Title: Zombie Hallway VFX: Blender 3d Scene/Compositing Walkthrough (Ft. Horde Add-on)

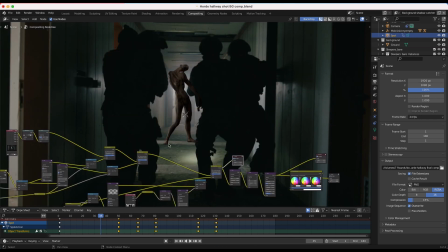[8:18]
So definitely not going to cut it just like this. However, you can see the shadow is integrating it nicely with this foot here.
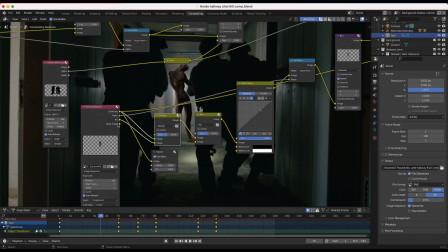[8:24]
So the first thing I did to blend in our zombie into our shot a bit better was multiply our ambient occlusion values with the beauty pass render.
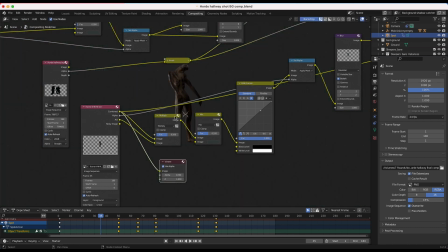[8:31]
So as you can see here, our ambient occlusion pass is this one right here.
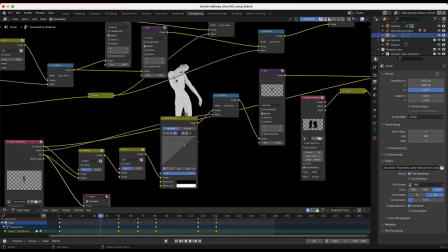[8:36]
It's just going to accent some of these shadows on our element. So we're multiplying that with our beauty pass to create a little bit of a deeper shadow.
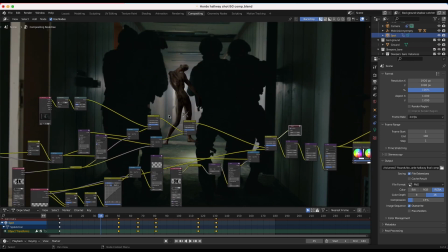[8:43]
And also one thing you might notice with our footage is that in the deep background, our shadows are lifted and there's a little bit of haze in our environment. And also, if you look at the sides here, you'll notice that it's a little bit of a green tint.
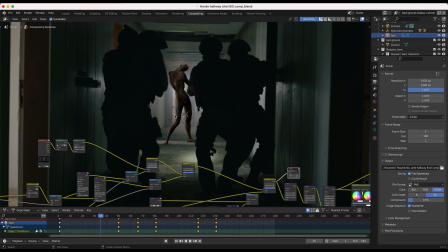[8:55]
So one thing I wanted to do was just lift the shadows of our zombie element to a similar or even a little bit more than our foreground characters here. So you can see that our foreground characters, there isn't a lot of detail in them, but the shadows are definitely lifted from a very contrasty black point.
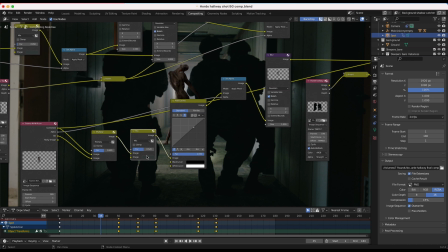[9:11]
So one thing I like to do is just use a mix node and then mix in some of the color of our scene here.
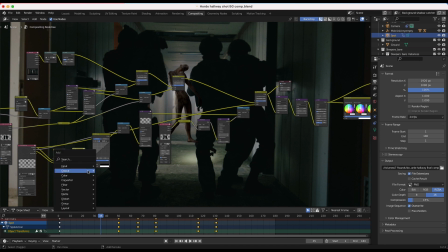[9:17]
So in this case, I'm just using this sort of green color. And you'll notice that once we do this, for example, go ahead and grab a viewer node here.
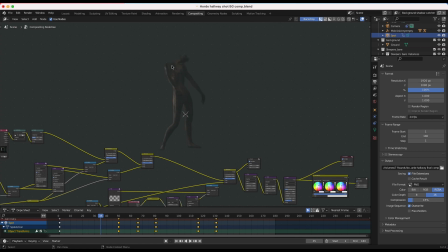[9:24]
You'll notice that all of a sudden our character's shadows are just lifted in a way that will help it blend into the scene a bit better.
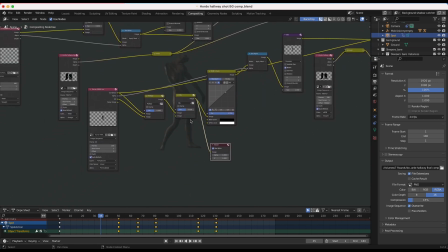[9:30]
And I have a tutorial on this. I'll put a link to it in the description below because I think it's a very effective technique.
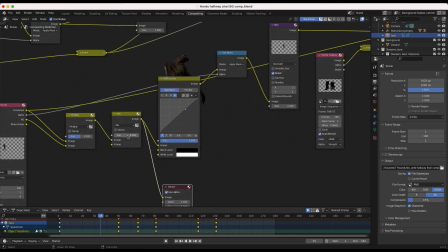[9:35]
But you can see if I just dial this back, there's before. And then after we do that, we get this lifted shadow look.
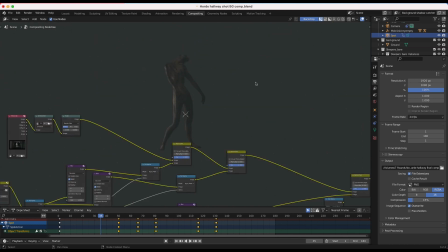[9:41]
Now, obviously, you'll notice that the rest of our image is lifted as well,
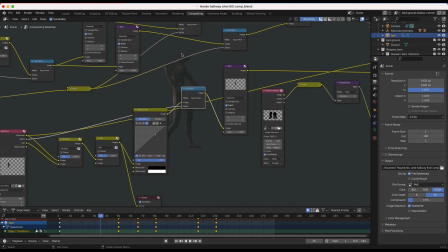[9:46]
which is why we then use this set alpha node to tell Blender to only include the parts of this render that contain our zombie element. So we're using the alpha from the actual zombie to reset the image, essentially.
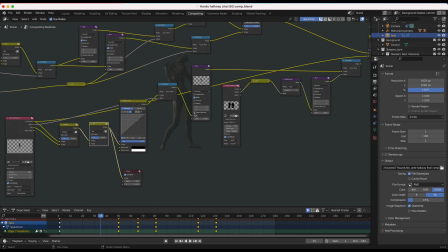[9:59]
That's what this node does. So I don't want to get too much into the complexity of that, but I'll put a link to that tutorial in the description below. essentially what we're trying to do is lift the shadows in a way that matches the environment and the haze that's within our environment. So that's what we did there. And I'll show another before and after right here.
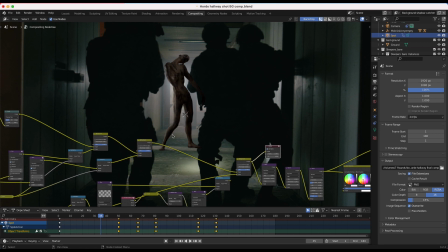[10:17]
So this is our zombie with ambient occlusion, but no lifted shadows or mixed in color from our footage.
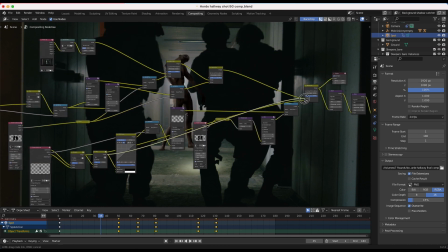[10:23]
And then once we add this mix node that mixes in some green and lifts the shadows a bit, we have an effect like this, which is integrating the zombie much more into our scene.
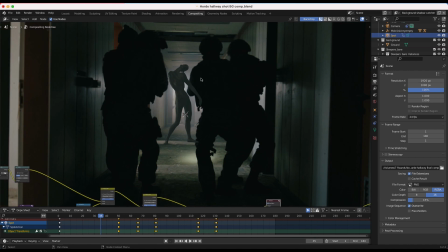[10:32]
Now one thing I'm noticing here at this point in our compositing timeline, and you can probably notice it as well, you'll notice that our edges are pretty sharp here.
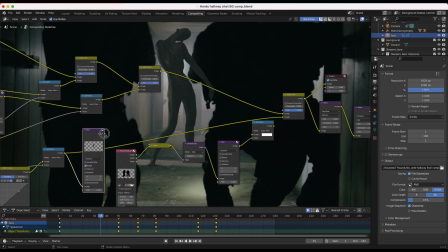[10:39]
So what I've done next here is just blur our element to match it to the background blurriness as well.
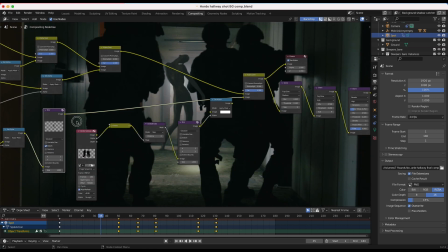[10:45]
So you can see that that just kind of integrates it into the scene a bit better. And then finally I've used our roto data once again here of our foreground characters to tell
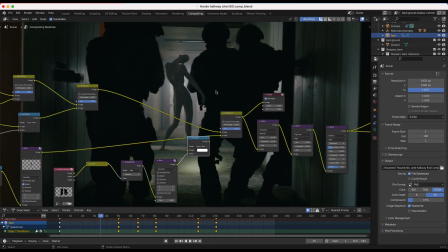[10:53]
Blender to only show our zombie elements where our foreground characters are not. So you can see if I just utilize this roto data, what I'm going to get and now we have something that's pretty realistic.
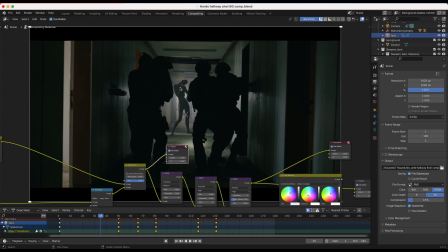[11:05]
Now one more effect that I added over the entire footage was actually a little bit of glare to help integrate our zombie element into the scene even more.
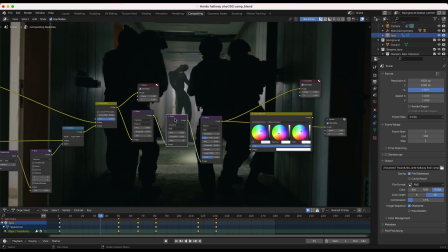[11:13]
So what I've done here is, as you can see, just added a few different glare nodes on top of our entire composite.
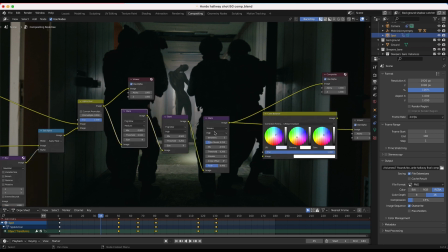[11:19]
So I've used a few fog glow effects and then I've also used some glare streaks here.
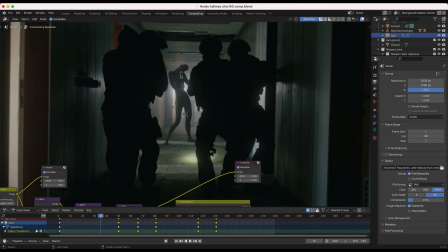[11:24]
So we can see this in our viewer node really quick. Once we add that, we get this sort of light wrap effect around our zombie element here.
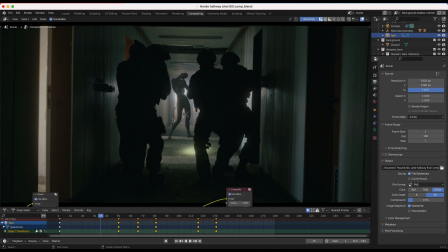[11:33]
And it's also adding some glare to our flashlight beams, which I thought was fine. But this is just one way to help integrate your element into the scene a bit better, because we're actually overlaying some elements that would occur in photography over our entire footage.
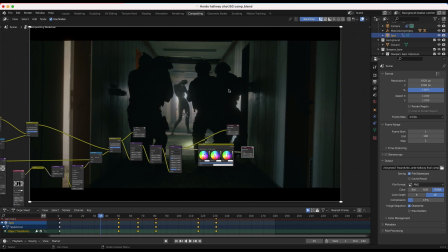[11:46]
So it's just another way we can help base the CG element into the scene a bit better. And yeah, essentially that was it guys. Here's before the fog glow, and then after we have something like this, which you can see blends in those edges a bit nicer.
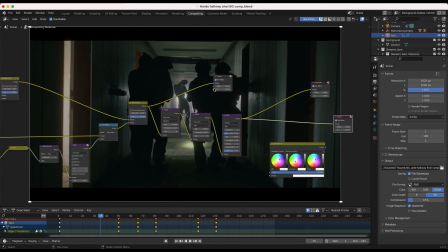[11:59]
Finally I added a little bit of a film look in the grading process as well which I did in our editing software but that was how I created this zombie hallway shot inside a blender.
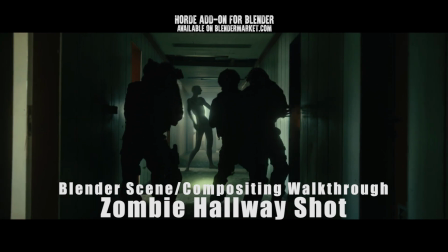[12:08]
I hope you guys enjoyed this short scene breakdown. As always, feel free to leave a comment if you have any questions or suggestions in the comment section below.
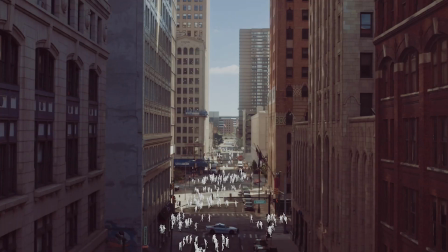[12:14]
Let us know what you'd like to see next on the channel whether it be more breakdowns, more long-form visual effects tutorials or just our short quick tip videos.
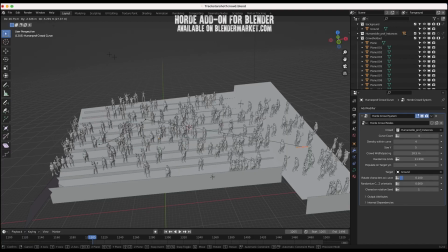[12:21]
I'll see you next time.